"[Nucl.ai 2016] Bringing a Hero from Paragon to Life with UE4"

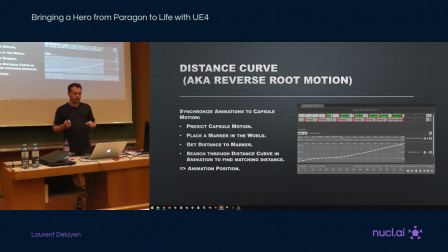So the idea is we predict the capsule motion, drop a marker in the world and then we're going to read that distance to that marker as we get closer or we get away from it. And then having that distance we're going to surge into a distance curve,
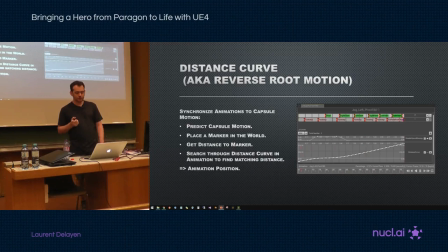find a matching position and it's going to give us a frame of animation so here we have a distance curve and so we want to make sure that every distance is unique so as a convention we have if you're going
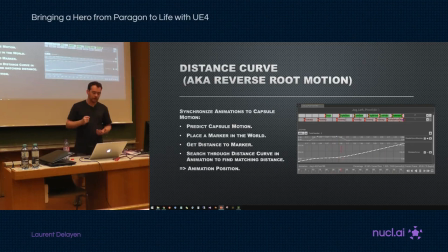close to a marker if you're going towards a marker it's going to be a negative value and if you're moving away it's going to be positive that way we always have a unique
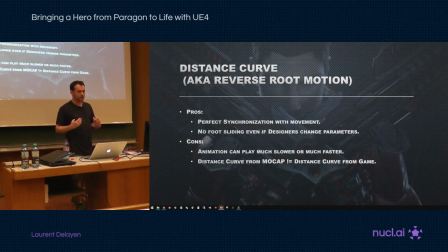value to a unique position so the great thing about this is now we're perfectly synchronized with the movement. Designers can come in and say you're going to accelerate faster, your top speed is going to be lower and we're not going to have any foot sliding.
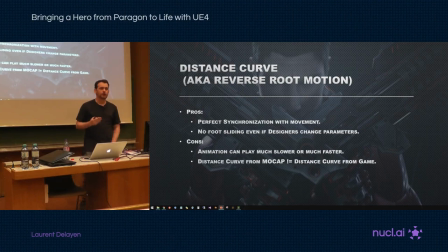What's going to happen though is we're going to play our animation faster or slower but we also have that problem when we use mocap. When we use an actor his distance curve is going to be very different from what we have in the game. In a game typically we have very high acceleration, it's very responsive,
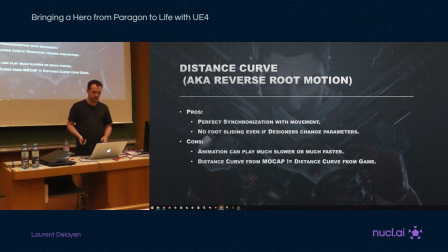you mock up an actor is going to have high inertia, it's going to take a lot of time to stop, change direction.
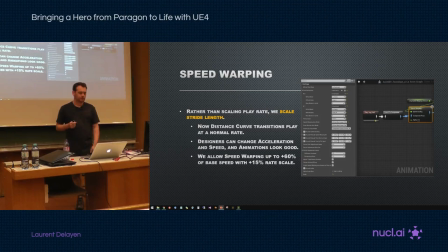So to fix this we use a node called speed whopping and the idea behind speed whopping is to not play rate, we instead change the stride length. So the actor, the hero,
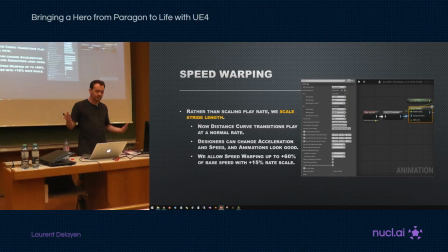will take bigger step or smaller steps and this gives us more a bigger range of scaling than just with play rate. Play rate, typically we have plus 15%, and then it completely breaks down.
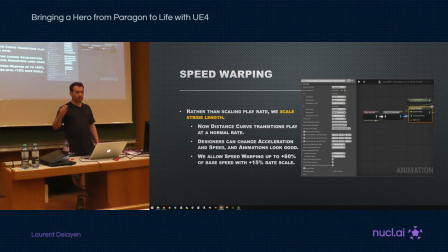With this one, we can go up to 60% speed whopping, and then another 15% of rate scale on top of it.
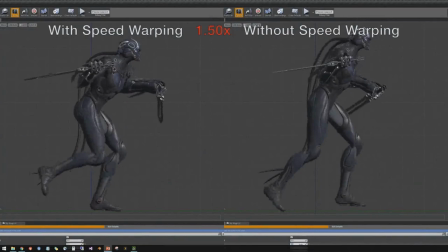So that's a comparison. You have on the left with speed whopping, and on the right without. And you see 25% is breaking down, 50% play rate looks like Benny Hill, and then speed whopping looks still pretty natural.
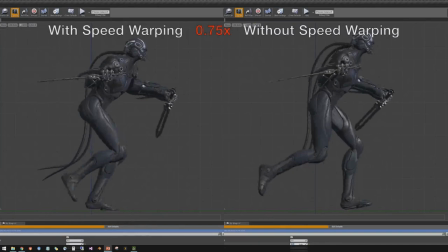As you get to 2x and beyond then it starts breaking down but it's still miles better than what you get with just play rate. And slowing down it's the same. Without speed whopping play rates you look like slow-mo but with speed whopping you look like you're just jogging in place and it's much more natural.
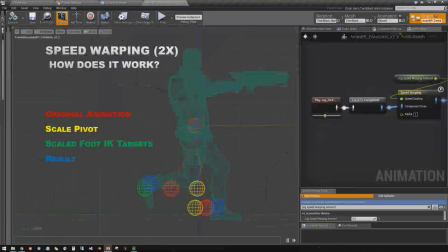So this gives us a much bigger range to play with. So how does that work?
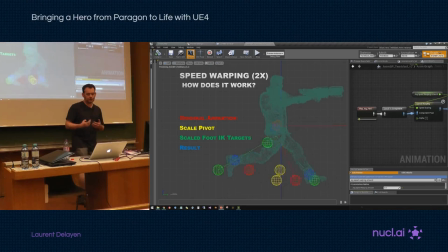Well, we still use the IK feed target that I showed earlier. And what we do is we just push them away or closer to us. So here we want to do 2x scaling on the animation. You see the red markers are the original animation and the green are IK targets.
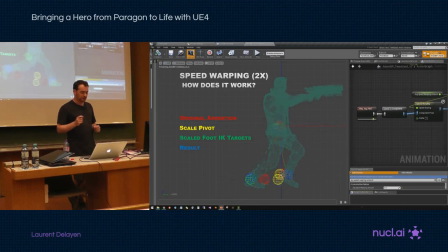So if you compare with the scale pivots, the green marker is exactly twice the distance that we have with the original animation. Now if we just do that, we're going to overextend our legs and stretch them, and we never want to do that.
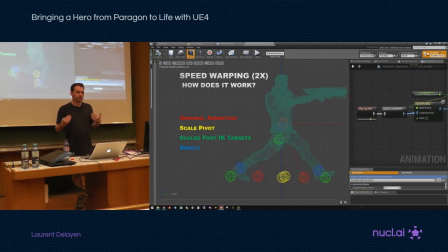So as a rule, we allow compression of the leg. We never allow any extension, any stretching. So if we just cut it off, we're going to have less foot contact with the ground, and that doesn't look realistic. So we put the pelvis on the spring, and we lower it closer to the ground.
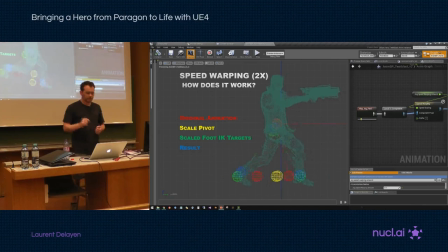So you see there's a green marker for the pelvis. that's our target and with the spring we try to get close and it's something we can fine-tune.
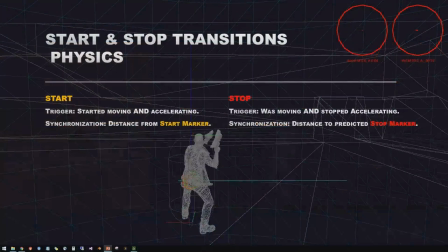So now we're going to look at some of the transitions in action. This is the start and the stop. The start is the orange marker and the stop is the red marker and you see in the upper right corner we have the acceleration that maps directly to our inputs keyboard or gamepad and then velocity is the motion of the capsule.
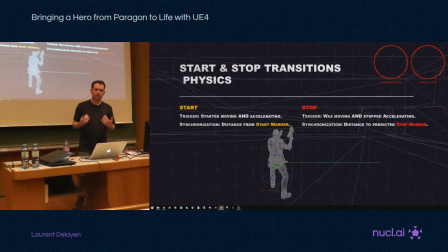So the trigger for a stop transition is this frame I started moving and accelerating.